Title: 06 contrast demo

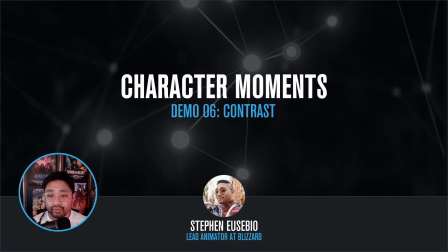0:03 Okay, here we are back in Maya, and we are going to continue fleshing out our character intro. I'll start by putting in breakdowns in between all of my storytelling poses. I'll continue to tween from there, work in some overlap, some overshoot, possibly retiming a few things here and there, but nothing really out of the ordinary. It's going to be somewhat business as usual pertaining to, or I guess relative to everybody's workflow. So when you guys jump in and do yours, feel free and please use the workflow that makes the most sense to you.
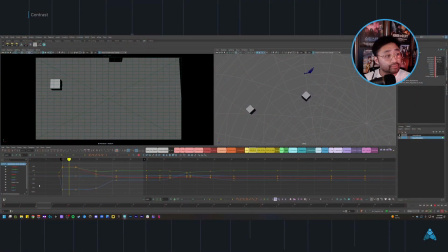0:37 Here we go. So you can see I'm sectioning these first few frames off. I like to work in chunks, and I like to work with the motion trail tool and track arcs as early as I possibly can. It makes polishing and it makes
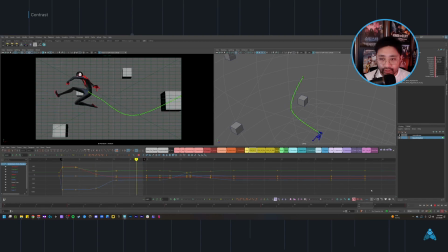0:59 splining and transitioning out of the stage I'm in way easier. So you can see I'm beginning to correct the path a little bit from my blocking, and from the early version that I had. It's not quite true to space, and I want to try and make it as true as possible.
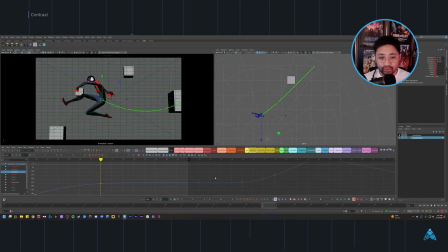1:17 That way, if I end up making any more changes to the camera or the trajectory of the character, it feels correct and not too forced to camera. That way, if I do decide to make changes, everything should still be intact. So as you can see, I'm going through and breaking everything down onto twos and trying to establish lightly some lead and follow.
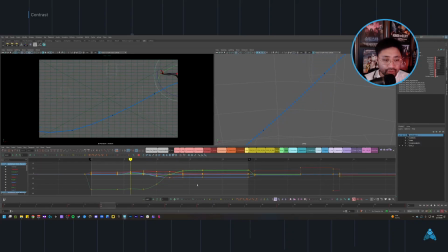1:37 I'm also keeping in mind some shape change as I go between pose to pose. But you can see all the micro adjustments I'm making to the path of action, to the camera, and even to like the early rotations that I had set up initially with my cog 2 and cog 3.
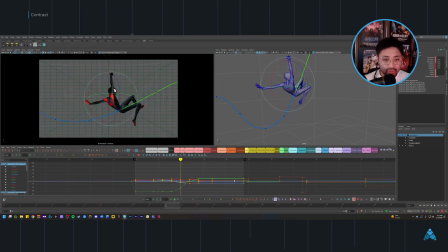1:53 It's all in interest of making sure that everything feels connected and I'm still getting everything that I want out of the camera and the character and that relationship, making sure the character is leading the camera to a certain degree.
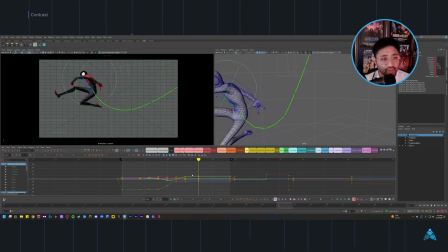2:08 And I'm making sure that I have him framed well across each of the thirds, but also like within frame, and I'm not cutting him off at all. Certain times I'll double check everything just by turning off the lights here. So if you have no lights in your scene, it's a great way to check the silhouette.
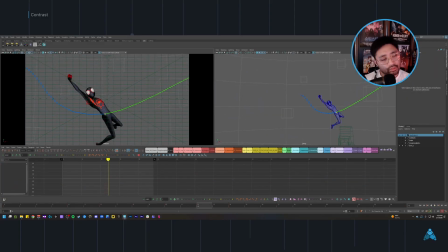2:25 So through this section, I'm just looking at the core, the torso, the hips, the relationship between the two, and the head. I'm not really paying attention to the limbs quite yet. I just want to make sure I'm getting the twist and the kind of shape that I'm looking for as he's traveling across the screen.
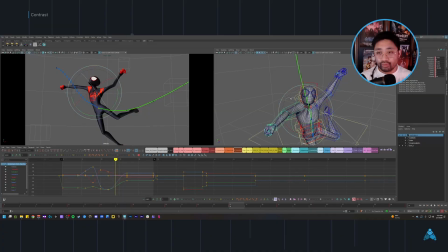2:40 This is the part where I'm going to have him pull on the web so that he can kind of spring up and gain that airtime, and he'll be able to get his hand around his back. Beginning to think this swing around with the arm that I'm trying to do with this arc,
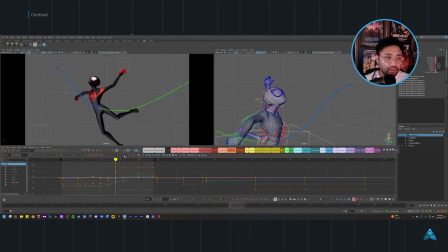2:57 like here on the screen left hand, is going to become too stroby with all of the twisting, so I think I might try a pull instead. Okay, I don't think I'm really going to know until I do the other arm. I think that's part of what's causing the strobe. And I might even end up adding a few frames here and there to the timing of all this,
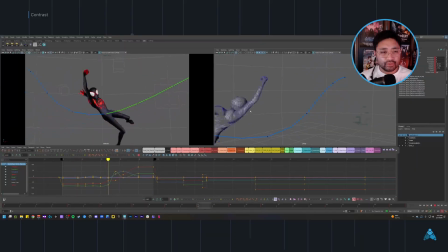3:15 because I want to see how it looks in Engine first, but it's beginning to feel a little bit too rushed. But we'll see. Okay, I think I'm starting to figure out what I'd like to do with the arms now. I could use some more time here, I think, because it's getting a little bit stroby.
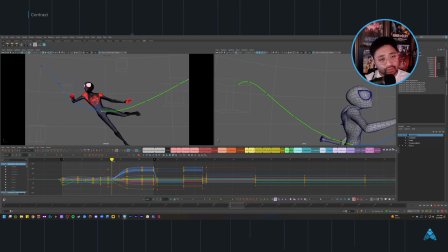3:32 Either that, or I can design the breakdowns a little bit more so it's a little bit more clear. I'm going to go ahead and version up right now, and then I'll probably continue to work on the legs. I push and pull some frames here and there, just give things a few more times, or a little bit more time, excuse me.
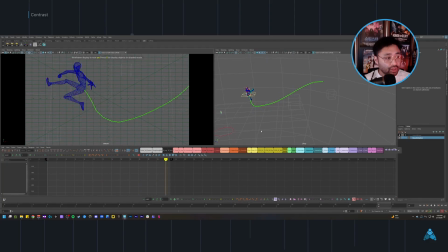3:51 I'm going to save here, and then I'm going to move on to the next portion. I've got to figure out how I'm going to transition from this pose here to this pose here. I think this is going to be pretty self-explanatory. There's a very good chance I may need to nudge some things again just to fix some timing.